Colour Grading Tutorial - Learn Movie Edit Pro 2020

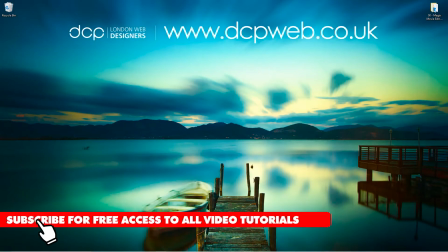Hi and welcome to this DCP web tutorial. In today's tutorial I'm going to show you how to color grade a video clip using Magix Movie Edit Pro.
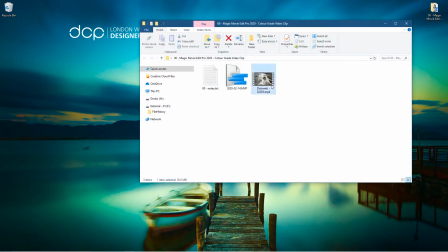Okay, so on my desktop I've got this folder, and inside this folder I've got this one video clip. I downloaded this video clip from Pixabay.
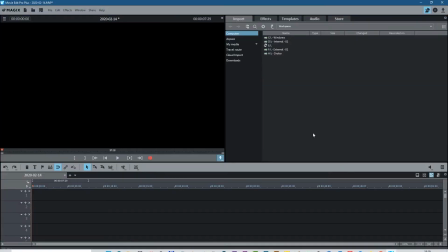I'll put a link to that in the YouTube description. Let's go ahead and open up Magix Movie Edit Pro, and I drag and drop that video clip into the timeline.
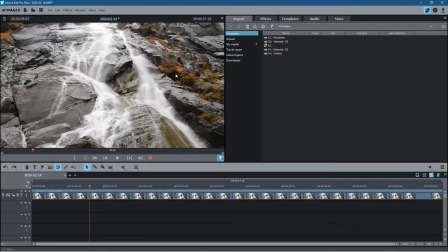So we can see this video clip is pretty good, but it looks a little bit washed out, and I want to try and add some contrast, maybe change the colors, just make things pop a little bit more in this video clip.
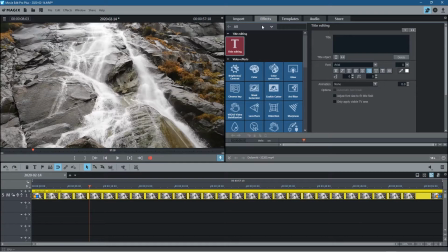So let's click on the video clip and we'll go over to effects, and the first thing we can adjust is the brightness and contrast. Now this image is quite bright as it is, so when you adjust the brightness,
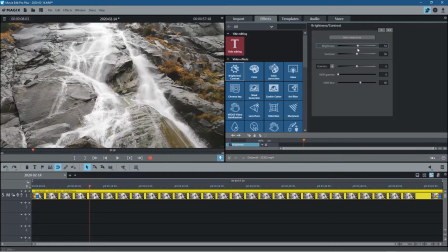if you adjust it and it's not looking right, that's probably telling you that the brightness is actually okay, right?
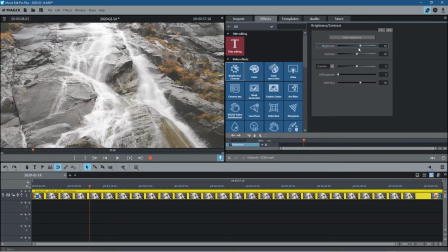So if it's quite bright, too bright, you can bring it down, or if it's too dark, you can bring it up. But the brightness on this video clip is pretty good, so I'm going to leave it at around 50.
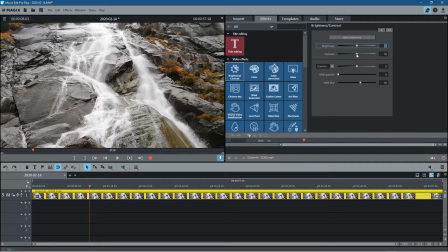The contrast is going to be the difference between the light and dark. So if I drag this contrast this way, you can see it ain't looking right.
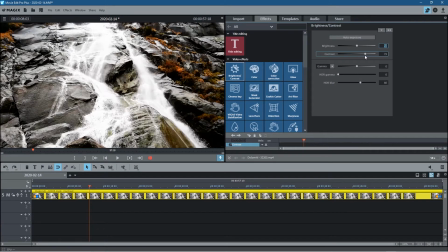So we're going to start to drag it in the opposite direction. And as we drag it in the opposite direction, our shadows are going to get much darker. We're going to see a nice contrast between the water and our background and wherever there's dark elements in this particular clip.
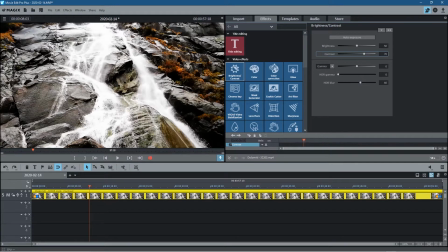So I'm going to leave the contrast here around 70. Now, depending on what video you're editing, you may want to increase or decrease the contrast, right? It's all about the video clip, and it's all about your perception of what this clip, or how you can improve the color and the imagery within this video.
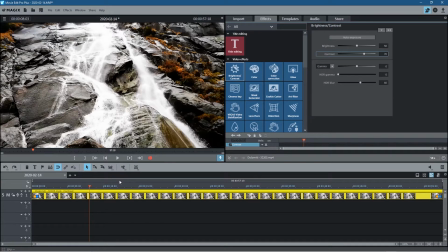So it's down to your own eyes what you want it to look like. If you ever watch the Matrix video, you see there's like a sort of a green tone over a lot of the video content. This sort of like green hue over a lot of the content. So that video was edited in that particular style or format.
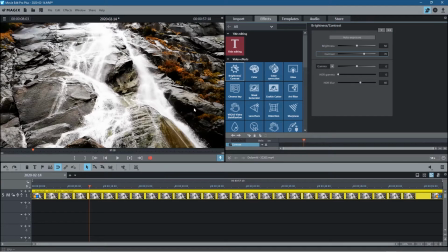So it's down to your own perception, right? So I want to have like a lot of darks in here, but I want to also bring back a lot of the detail in these dark areas as well.
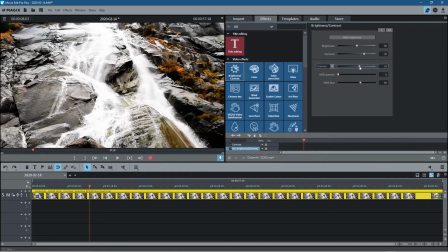So we have gamma here, and gamma is going to affect the lightness and the darkness of this clip as well.
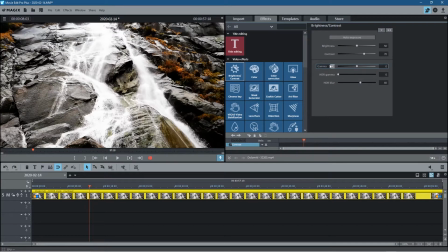It's almost like holistic, right? So the gamma, I'm going to leave that really at zero. I don't really want to change the gamma, but the HDR gamma, I want to bring that up. And that's going to just improve the detail in a lot of these darker areas.
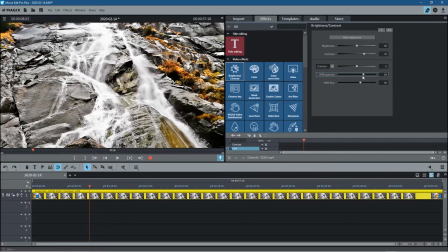So where it's quite dark and we're losing a lot of the detail, we can bring the gamma up and we can improve the darkness, or improve the these dark areas. So I'm going to set the gamma to around 50. Then you've got HDR blur. If I set that right down, a lot of these stones, you're going to lose a lot of the detail in the stones,
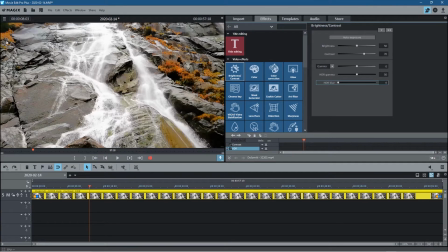right, and a lot of the elements in this video clip. So as we bring the blur right up, I'll normally set this all the way up because I get a lot of detail in the sort of shadows on this rock, and it would just make things look a lot better, right? So look, I'm pretty happy with how it looks right here right now.
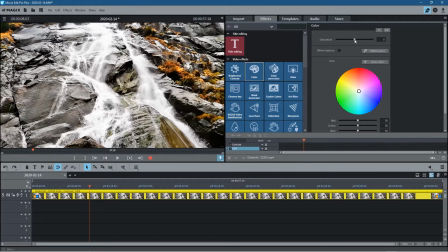So we're going to go over to color, and in color, normally the only thing I ever do is just improve the saturation. I want these plants to look like they've got a lot more color in them, especially like the green up here in the plants. So let's not do that too much. Let's set it to around 30, and then you can play around with these settings here.
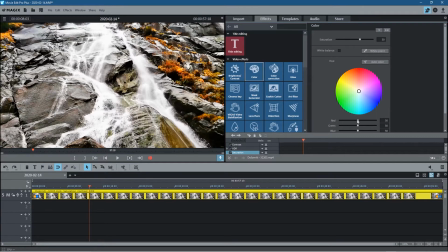If for any reason when you're filming you've got too much red, you can bring down your red tones, you can increase your red tones. But the tones in here are pretty good, so I'm going to leave these as they are. And this is the hue, so this is the overall color. If you want to add an extra bit of color, normally this hue,
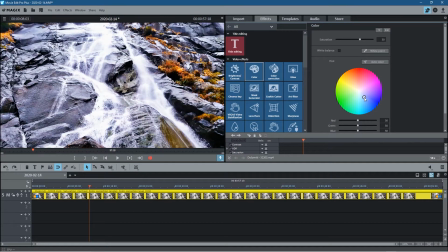normally I would like move it towards the blue side if it's sort of like a daylight scene, like a cold daylight scene, or move it more towards the red and yellows if you want to add some warmth. That's normally what I do, but if you want to have a bit of Matrix, you can add some green into it if you like. But I'm going to leave this pretty much in the middle because I kind of like the tone is already set here.
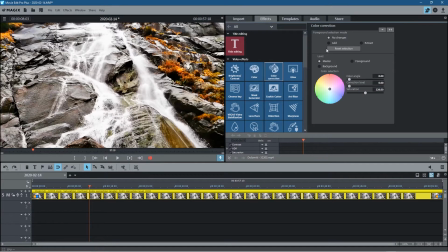Let's go over to color correction, and inside color correction we've got the foreground select mode. So I'm going to click the add tool here to add to the foreground selection, and I'm going to set it to foreground here. Foreground, and I'm going to click on the water.